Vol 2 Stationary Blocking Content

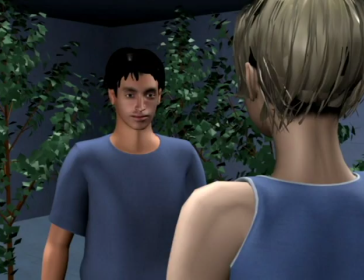4:11 We can only edit when each actor looks similar on both sides of the cut,
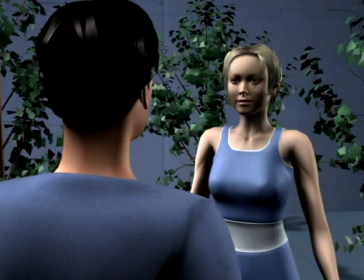4:15 which restricts the editing to those rare moments, and this can sometimes force us to use a lesser take for continuity reasons.
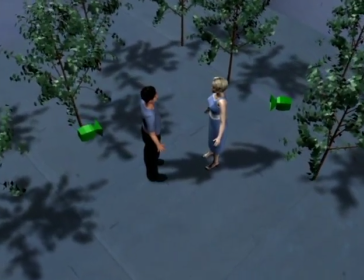4:23 So it's important for actors to know how to do repeatable body movement, and we need to be extremely adamant about getting it right.
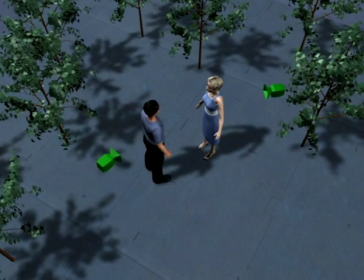4:29 But if we're working with an actor who simply doesn't have good continuity, it's crucial that we make the choice to either simply edit less or to be absolutely sure to get single shots.
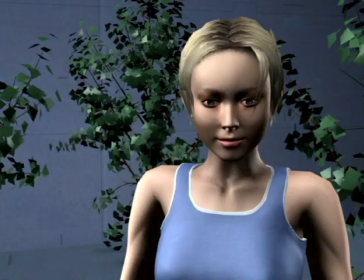4:40 In this close-up, we don't know what the woman is doing, so cutting to her, any body posture within reason is believable to have happened off camera.
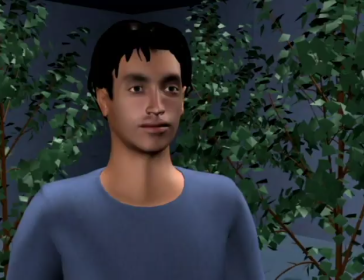4:49 Going back to the man, he could reasonably have tilted his head in the meanwhile. Close-ups can literally save a scene that could otherwise be uncuttable.
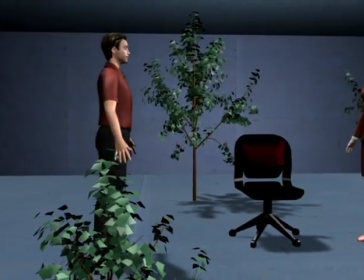5:00 Cutting movement, we also notice immediately if the action on either side of the cut is at different speeds, which often flies under the radar when shooting.
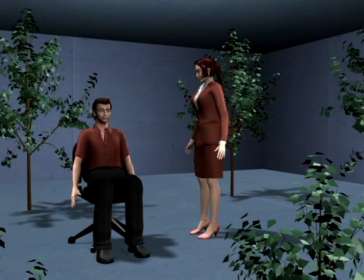5:08 In the first camera, the man sits down fairly fast. And in the closer camera, shot later, he sits down slowly.
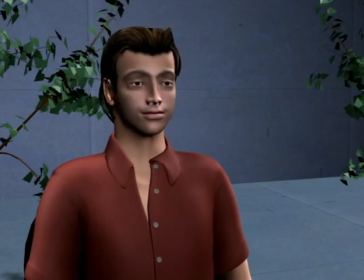5:16 As we cut it together, there's a sudden change of speed and the scene appears patched together. When cutting action, we need to obey the laws of physics.
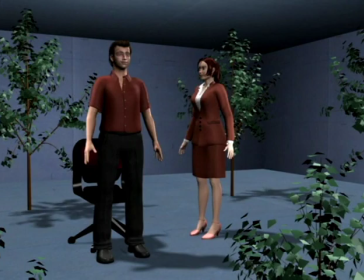5:25 At the edit point, there's nothing that stops us from skipping ahead or back in time, which produces some unusual artifacts.
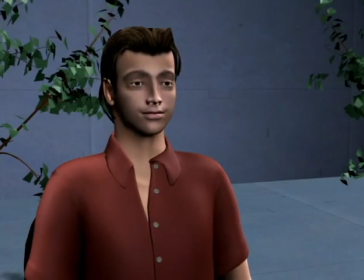5:32 Here the man sits down and we cut close, but we're cutting ahead in time, so we're missing a piece of time in the logic of the scene.
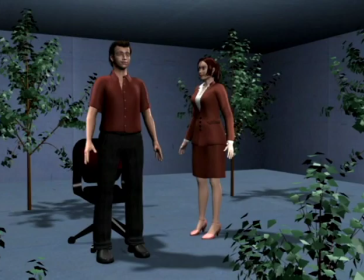5:39 Here the man sits down again, but part of his action is included twice. When we don't obey the laws of physics, the edit immediately brings attention to itself.
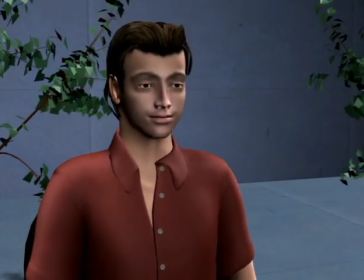5:49 When the man takes a natural amount of time to sit down, the edit is seamless.
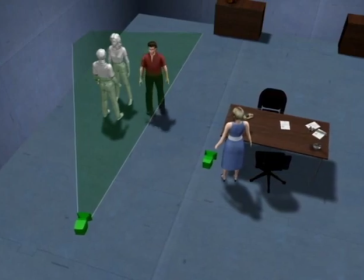5:56 But as long as the action is repeatable, we can be reasonably sure that simply covering it from several angles will cut fine.
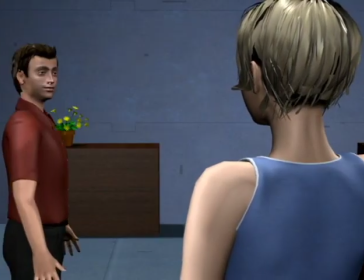6:03 We only need to be sure that each camera is rolling well before and well after the part we want to use, not just to have freedom in editing, but to get the actors up to speed before they're on,
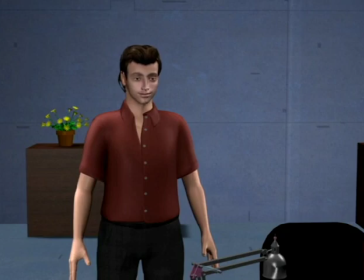6:13 and to get any extra reactions.
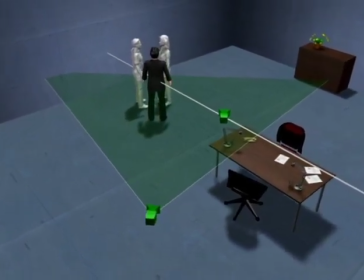6:17 Finally, it's important to cover movement from the same side of the action in each camera, which ensures that the characters are moving in the same direction on the screen before and after the cut.
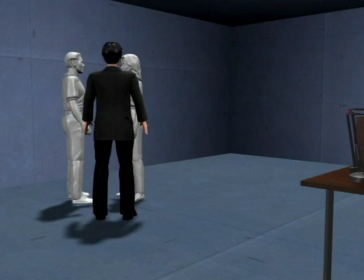6:27 This creates the same spatial continuity as honoring the line, because our left-right relationships stay the same.
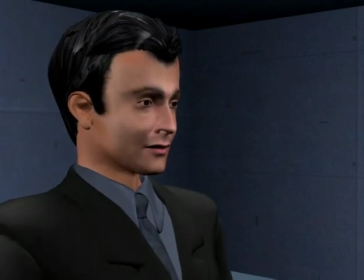6:33 As we cut, the man's screen direction is left to right in both shots. So for the record, let's put the second camera on the wrong side.
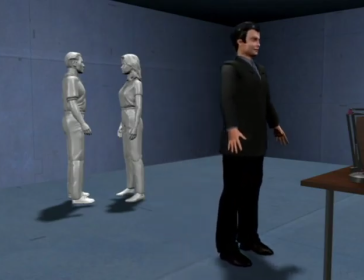6:43 The man again walks from left to right. But as we cut, he's now moving right to left, which is a little surprising.
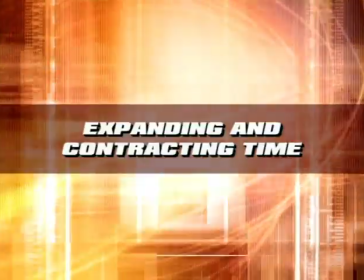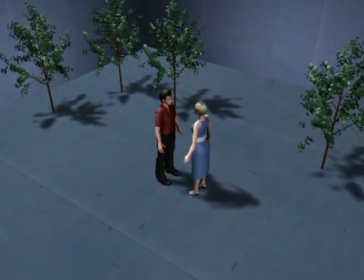6:55 The ability to skip forward or backward in time at the edit point is what allows us to control the pacing of a scene,
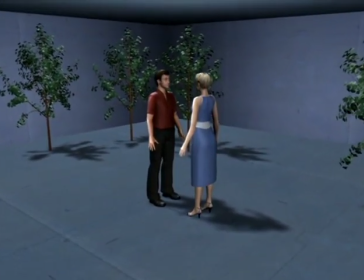7:01 and is one of the most expressive aspects of editing, or one of the most frustrating if the scene isn't shot right. So in this chapter, we want to look at creating maximum freedom to adjust timing and editing.
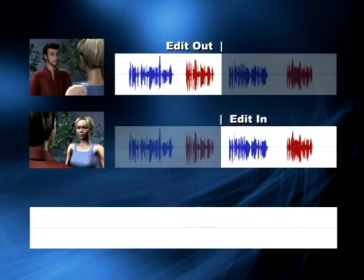7:13 The first freedom comes from having gaps between all lines of dialogue. Looking at the audio for a dialogue covered in two over the shoulders, the red waveforms are the man's lines and the blue waveforms are the woman's lines. Assuming that the characters have perfect continuity, we'll cut exactly in the middle on both sides of the edit, resulting in roughly the same timing as before.
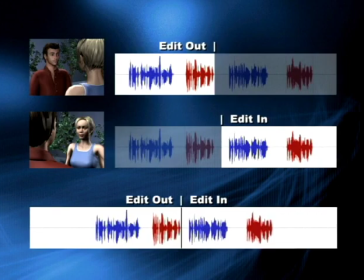7:33 But if we use less of the gap both before and after the edit, we're speeding up time.
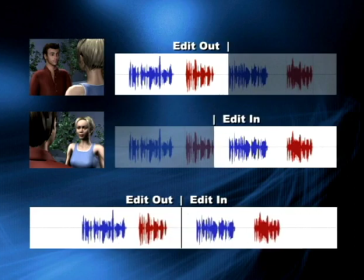7:38 If we use more of the gap both before and after the edit, we're essentially playing part of the same moment twice, resulting in a stretched out pause. But this is as far as we can stretch, because we need to cut before the other character starts speaking in each take, which is often visible even with their backs turned.
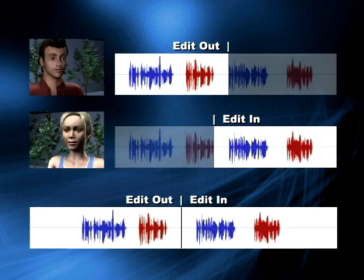7:54 In close-ups, we can stretch time much more by eating into the other character's dialogue on both sides of the cut.
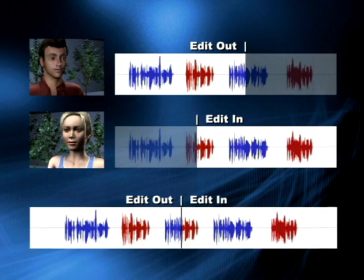8:01 Since the other character isn't visible, all we have to do is mask out their sound with room tone, which we can find at the beginning and end of most takes.
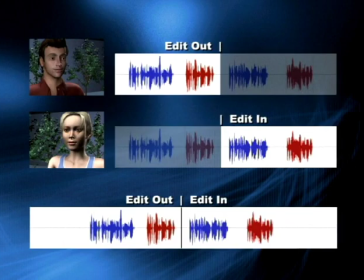8:10 Gaps are what give us all the control in editing, so the longer gaps the better, at least from an editing perspective. This is pretty much common knowledge, but it's the first thing that goes out the window when shooting.